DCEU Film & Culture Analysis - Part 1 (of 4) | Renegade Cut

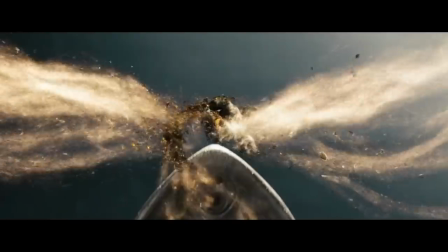(16:21)
Nothing is more transparent than arguing against a point that someone is not actually making. I'm not looking down on people for enjoying a movie. I mean, I like Krull, so, you know, there's no accounting for taste.
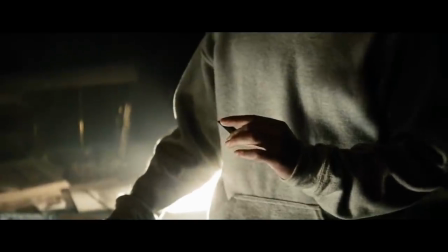(16:35)
But the issue of tribalism, which is different,
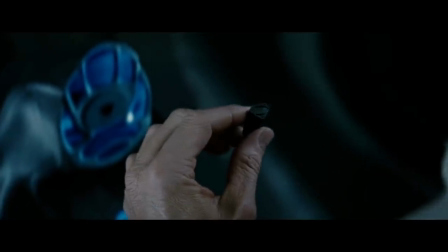(16:38)
and how it affects the discourse surrounding media and its impact on culture, is not something to be ignored. Some people don't love DC because of its tone. They love it because it's DC, and that's their tribe.
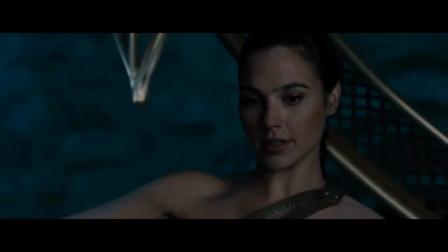(16:52)
See, tribalism is a double-edged sword. One side makes you feel at home with people, makes you feel part of something.
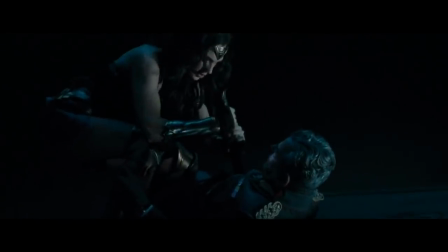(16:59)
It's warm and inviting. On the other side, there is the sharp cut for anyone who is not part of the tribe.
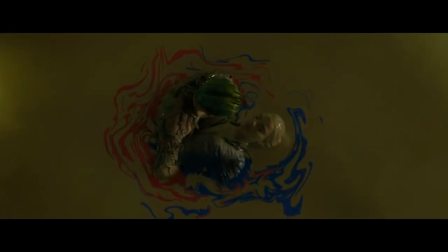(17:06)
When fans insist that everyone love what they love, it bypasses the borders of fandom and reaches tribalism.
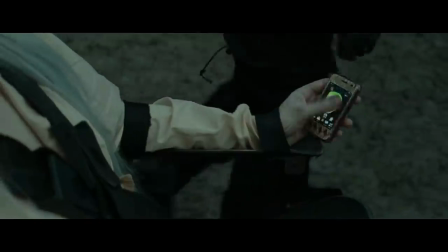(17:14)
It ruins the discourse about movies on social media,
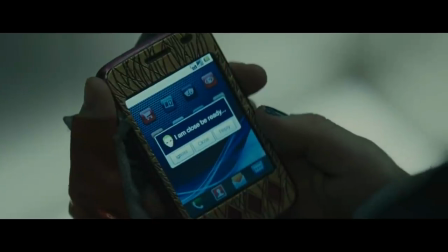(17:18)
and it ruins the minds of those who consume media because it narrows their interests.
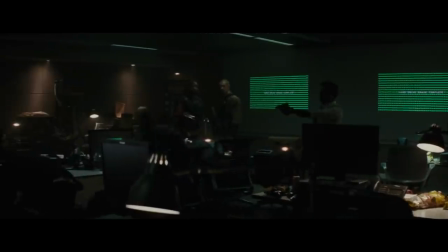(17:24)
Media is often our window into the world outside of our own limited experiences.
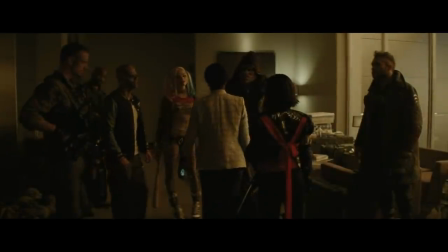(17:30)
If our media interests are narrow, so too is our worldview and our attitudes about others.
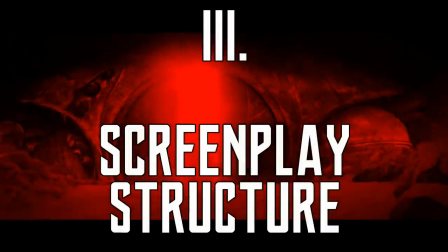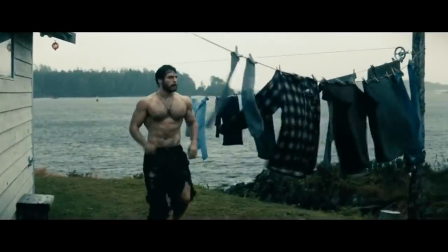(17:45)
Man of Steel features a great number of flashbacks. Throughout the main thread of the narrative, the present-day tale of Superman learning who he is,
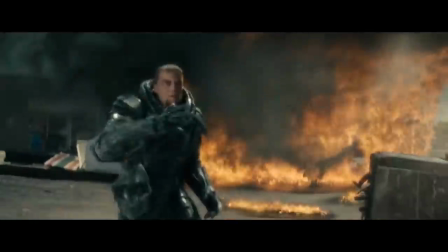(17:53)
Lois Lane tracking him down, and General Zod's invasion of Earth, we see a lot of glimpses into Superman's past,
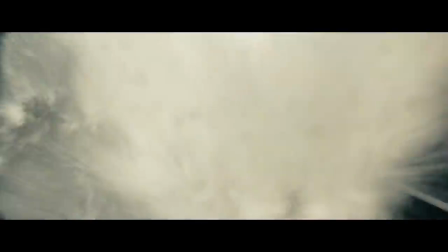(17:59)
who he is, who his adoptive parents were, etc. They occur when someone says something that reminds Superman of past events.
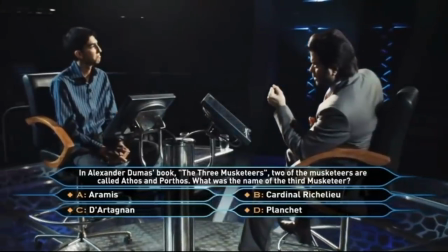(18:07)
This movie's Slumdog Millionaire is all over the place.
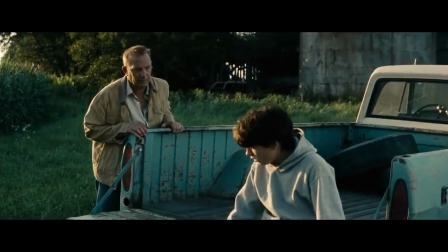(18:10)
Now, one would assume that these flashback scenes would parallel what is happening in the scene that preceded it, but that is not actually the case.
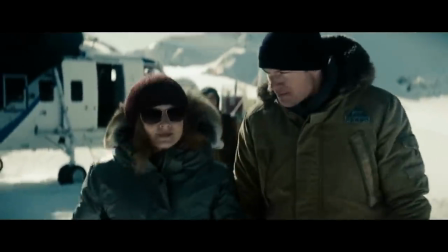(18:18)
Some of it appears to be out of order and tells the story in such a way that the natural and necessary build of the narrative is cut down, removing tension.
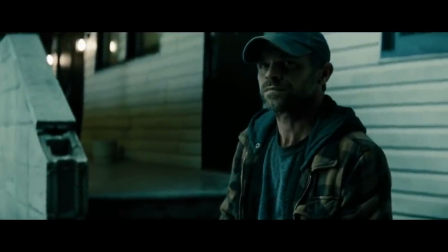(18:27)
The flashbacks do not fit chronologically, which is okay, chronological order is not the problem,
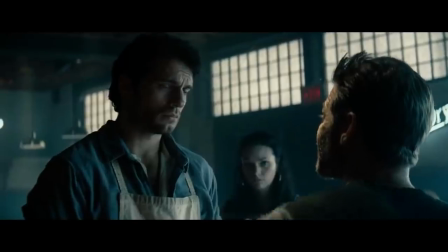(18:32)
but the real problem is they do not fit thematically with what preceded it or followed it.
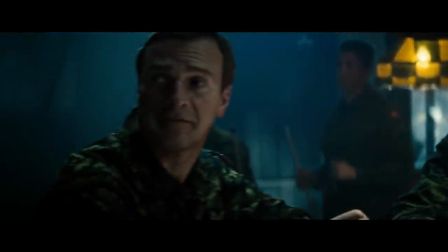(18:38)
Sorry, actually, this is not Slumdog Millionaire. I'll show you what I mean. After the long prologue on Krypton, an oil rig disaster threatens the lives of the workers,
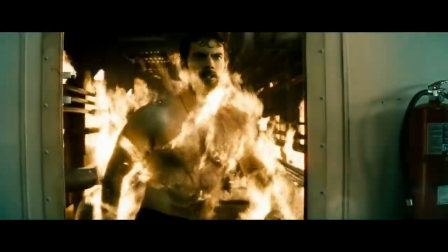(18:48)
and he chooses to save them in spite of the fact that this reveals his superpowers to strangers.
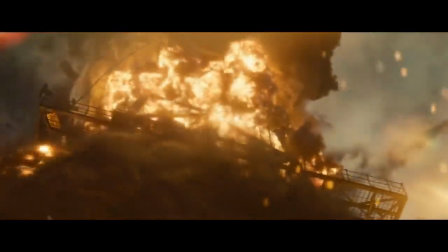(18:53)
This undermines, or even outright ruins, the tension and conflict of the rest of the first half of the movie.
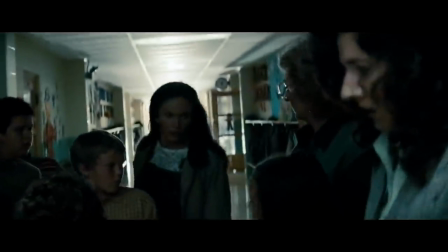(19:00)
Will Clark Kent become Superman? Afterward, we begin to see flashbacks of Clark as a youth, struggling with his emerging powers.
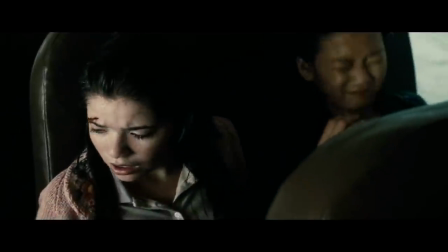(19:09)
But even more importantly, struggling with whether or not to use said powers to aid mankind.
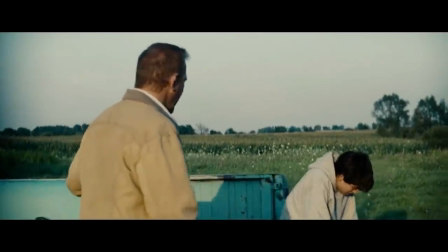(19:15)
One such flashback has his adoptive father, Jonathan Kent, tell a young Clark that he might have to let people die in order to keep his secret.
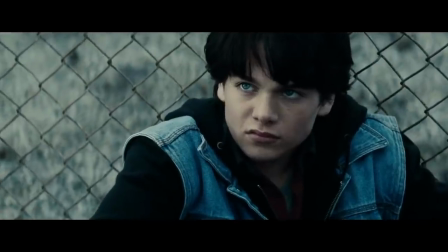(19:23)
Another flashback shows Clark being bullied and his father being proud of him for not fighting back and revealing his super strength.
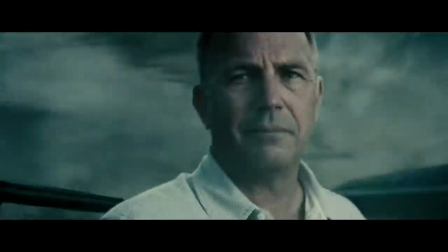(19:30)
Another flashback shows Jonathan, faced with death, motioning for Clark not to save him because this would reveal his powers to strangers.
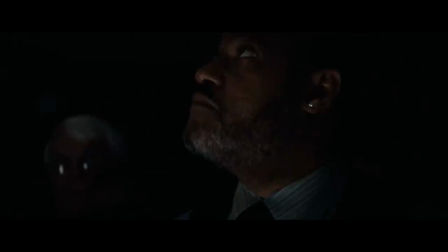(19:39)
A screenplay creates and removes tensions.
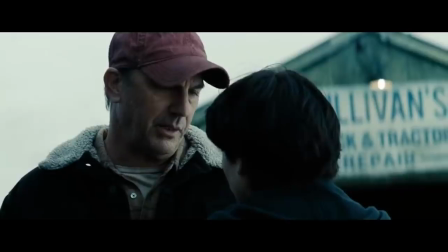(19:42)
Some tensions are short and exist within a few scenes, and some tensions are related to a central question of the film. Whether
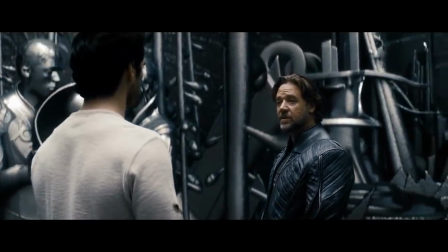(19:49)
or not Clark will become a hero who uses his powers to save people is the big question and major point of tension in the first half of the movie.
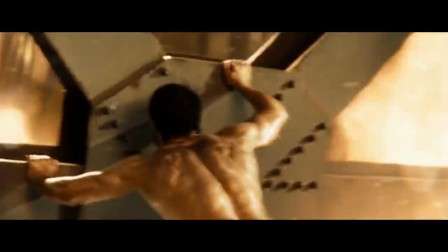(19:58)
Or it would be without this one scene. We begin with the revelation.
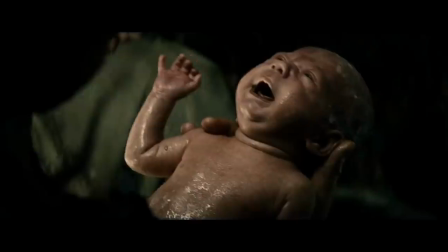(20:03)
We begin with a scene that undercuts the tension. During the prologue, Kal-El's mother fears her son will be rejected on Earth.
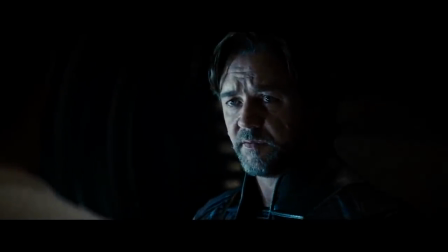(20:11)
Jor-El counters that they will see him as a god instead. So, what will Clark do?
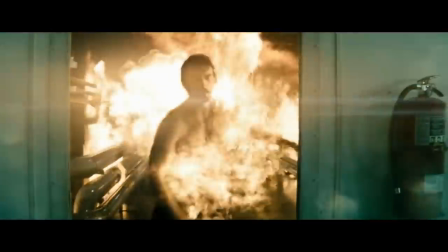(20:16)
Well, the first thing we see him do in the movie is get set on fire, display his super strength to strangers, and save lots of people.
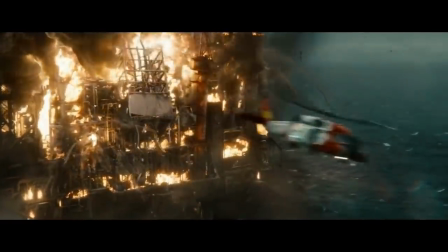(20:23)
The flashbacks happen in the wrong order.
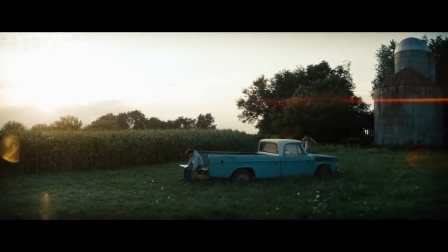(20:26)
The flashback with Jonathan and Clark debating whether or not to use superpowers means nothing to the tension because we already know what he's going to do.
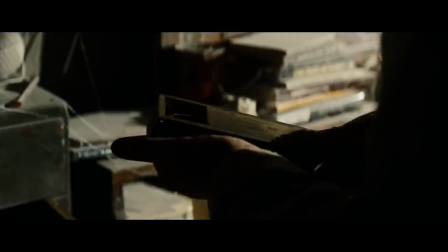(20:34)
If the flashbacks happened in the right order, the tension would build and build,
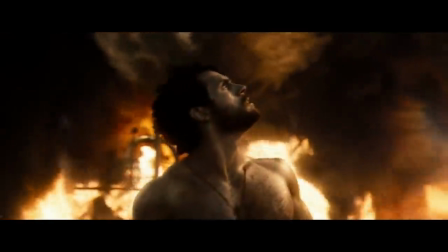(20:39)
and then we would see the oil rig scene as Superman's revelation of who he must be.
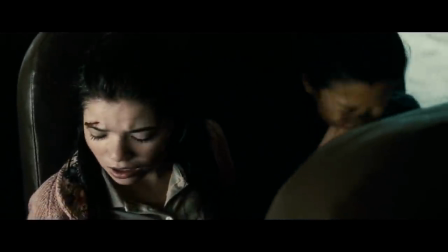(20:43)
So, in the movie, when we see these flashbacks about whether or not he should fly around in a big red cape,
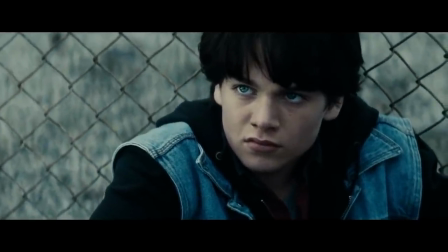(20:50)
it adds nothing to the tension or rising action of the film.
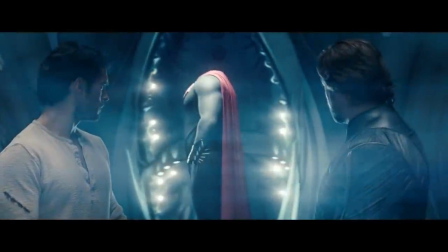(20:53)
Now, in defense, some would claim that this is a Superman movie, and ultimately he will help people and wear the suit.
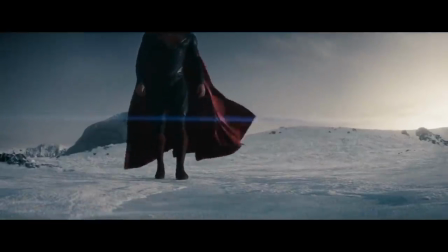(21:00)
It's on all the posters. And that much is true. We know Superman will be Superman in a Superman movie.
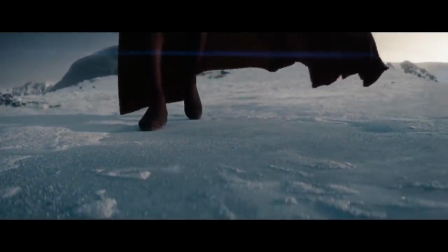(21:05)
But that's not actually the point.
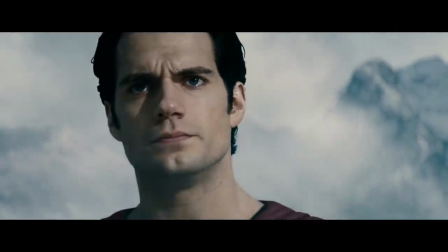(21:08)
Watching him slowly make that choice over the course of his life, building to it, one step forward, one step back,
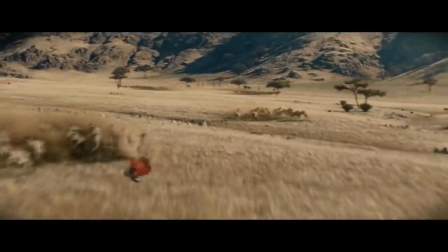(21:15)
second-guessing himself before finally making the decision, it is this tension and this slow build that would make for a strong narrative.
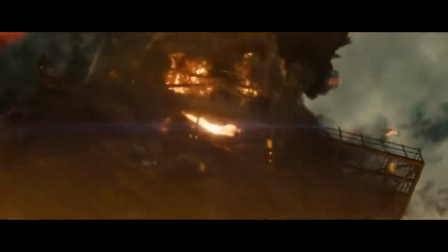(21:23)
But it is dashed when the first scene on Earth is Superman saving the workers on an oil rig and revealing himself.
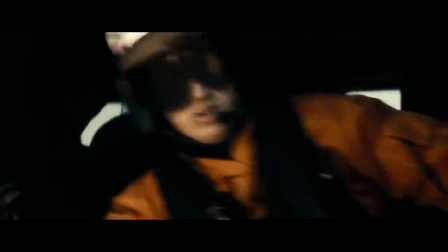(21:31)
So there's no tension or rising action in the traditional sense,
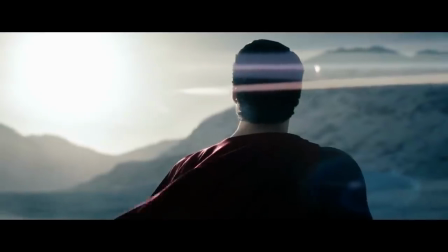(21:35)
and this robs the film of the catharsis of the protagonist's epiphany about who he must be.
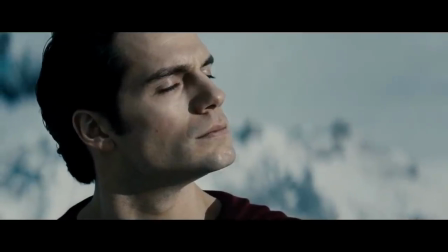(21:40)
We will get into this more later, but one of the themes of the film is freedom to choose.
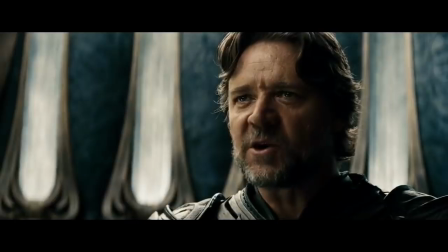(21:45)
This is set up on Krypton when we discover that Jor-El rebelled against everyone being born with a predetermined occupation and goal in life.
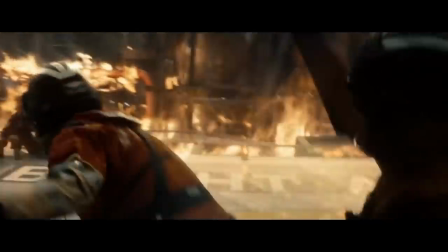(21:52)
We immediately know the conclusion that the film wants to draw as it pertains to this theme, with this scene on the oil rig being first.
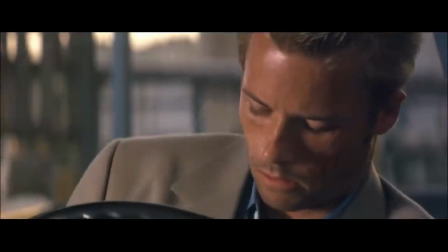(22:00)
We get the solution before the problem. In the movie Memento, nothing happens in chronological order.
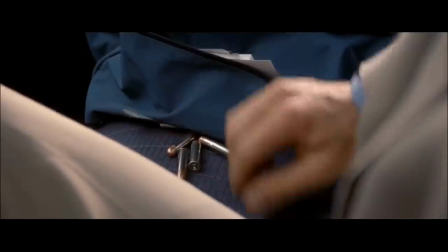(22:07)
It goes backwards.
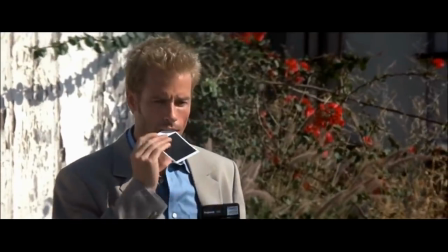(22:08)
But that's okay, because the conclusion is still at the end of the film, even though chronologically, it is the first thing that happens.
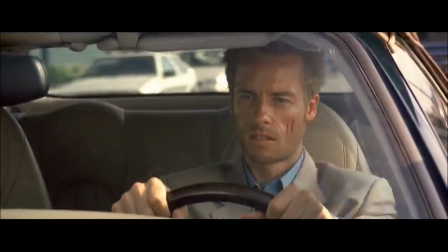(22:17)
We see it at the end. For the audience, it is the last thing that we see.
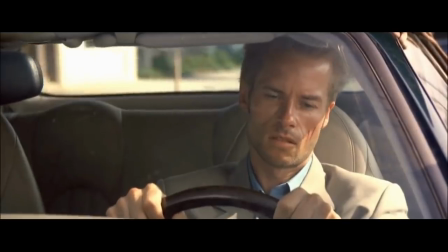(22:22)
This movie is structured well. Man of Steel is not.
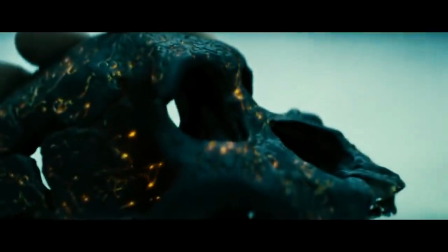(22:26)
Now you might think that these flashbacks and non-chronological storytelling serve a greater purpose that nullifies this criticism.
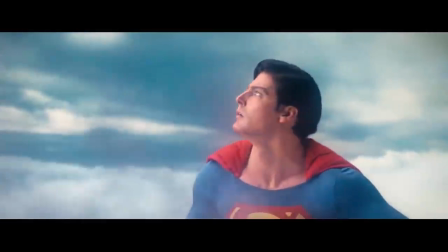(22:35)
But what would that purpose be? In the 1978 Superman film, Clark's morality climax is when he chooses between what Jor-El wants,
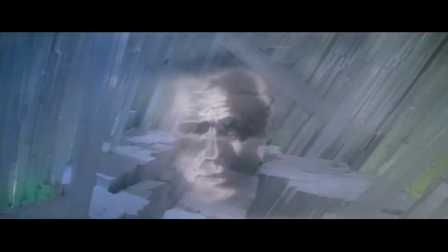(22:43)
meaning not to use his powers to change the course of human history, and what Jonathan wants, the opposite of that. Superman makes a choice and changes human history.
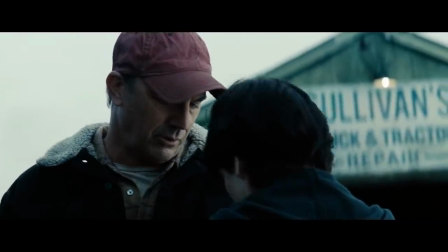(22:54)
In Man of Steel, this flashback to teach Superman a lesson in morality never really comes into play.
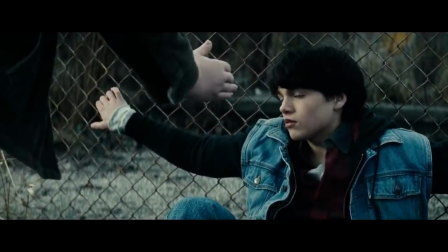(23:00)
Man of Steel's entire structure, this series of flashbacks, it just doesn't work.
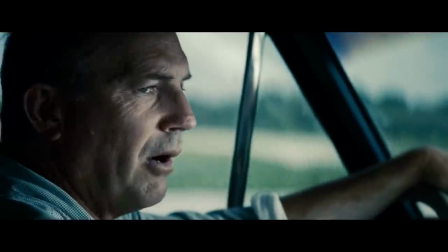(23:06)
The flashbacks are also out of order, not chronologically. Obviously they're out of order chronologically, but formally they're out of order.
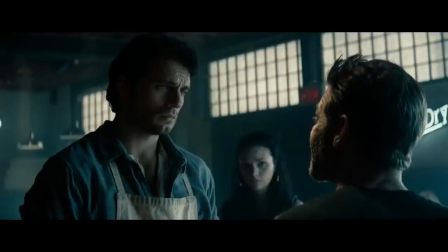(23:14)
The flashback scene with the bullies belongs in concert with the present day scene with the bully trucker.
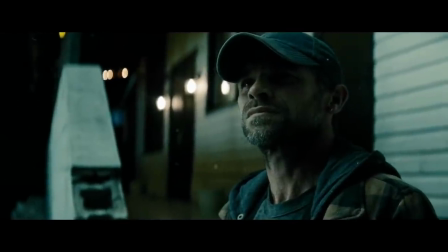(23:20)
If those happened side by side, it would make a lot of sense, but they don't. In the flashback, Superman learns not to hit bullies.
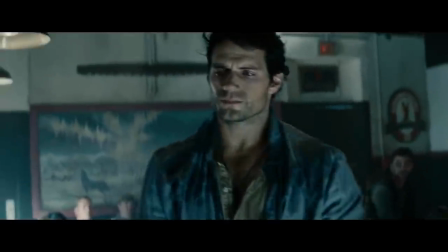(23:28)
In the present, Clark does not hit the bully. That would be the best placement, but the movie does not do this.
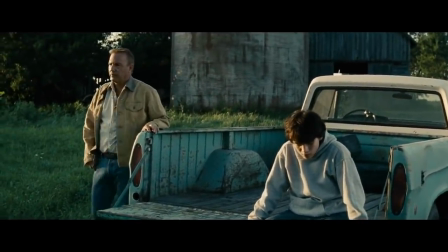(23:34)
The scene with Jonathan telling young Clark to potentially let people die belongs immediately before the oil rig rescue scene.
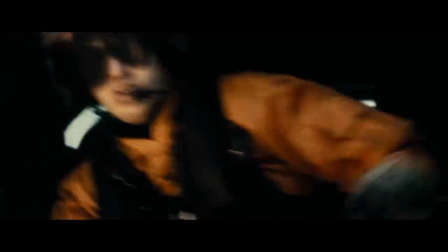(23:42)
Again, that would be best placement, but the movie does not do this.
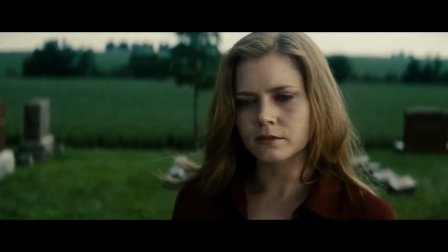(23:47)
These would work if the flashbacks and present-day scenes paralleled one another, but the placement is incorrect.
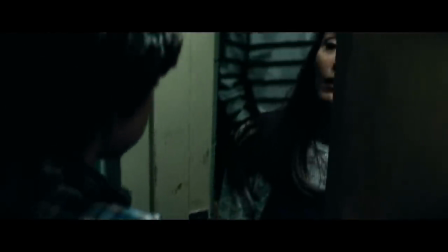(23:53)
The audio of the flashback scenes bleed into the present day,
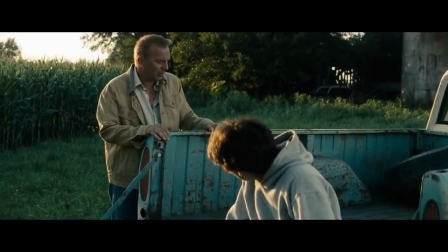(23:57)
suggesting the flashback and what is happening immediately prior to it or immediately following it are related,
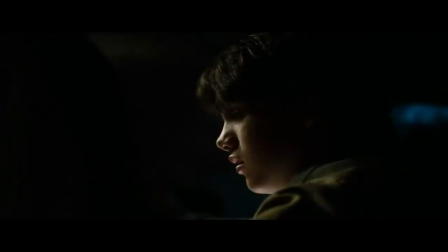(24:03)
but then it just isn't. The resolution of Clark deciding to help people at the risk of his secret happens at the wrong time.
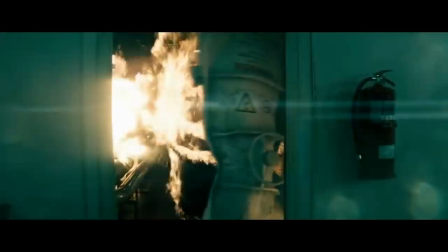(24:12)
If someone re-edited the movie and certain scenes happened before other scenes instead, this movie might almost be good.
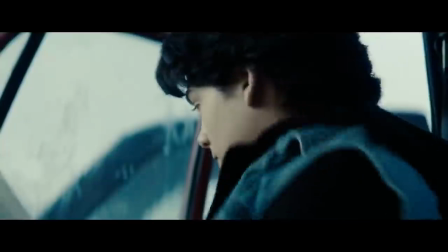(24:21)
Not every movie needs its chronology in order.
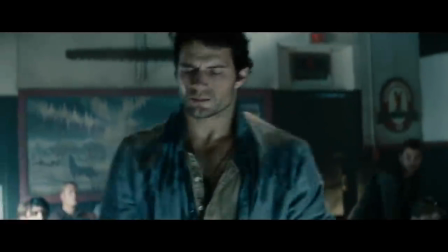(24:25)
But because the whole narrative tension is about Clark deciding whether or not to be Superman, this movie does.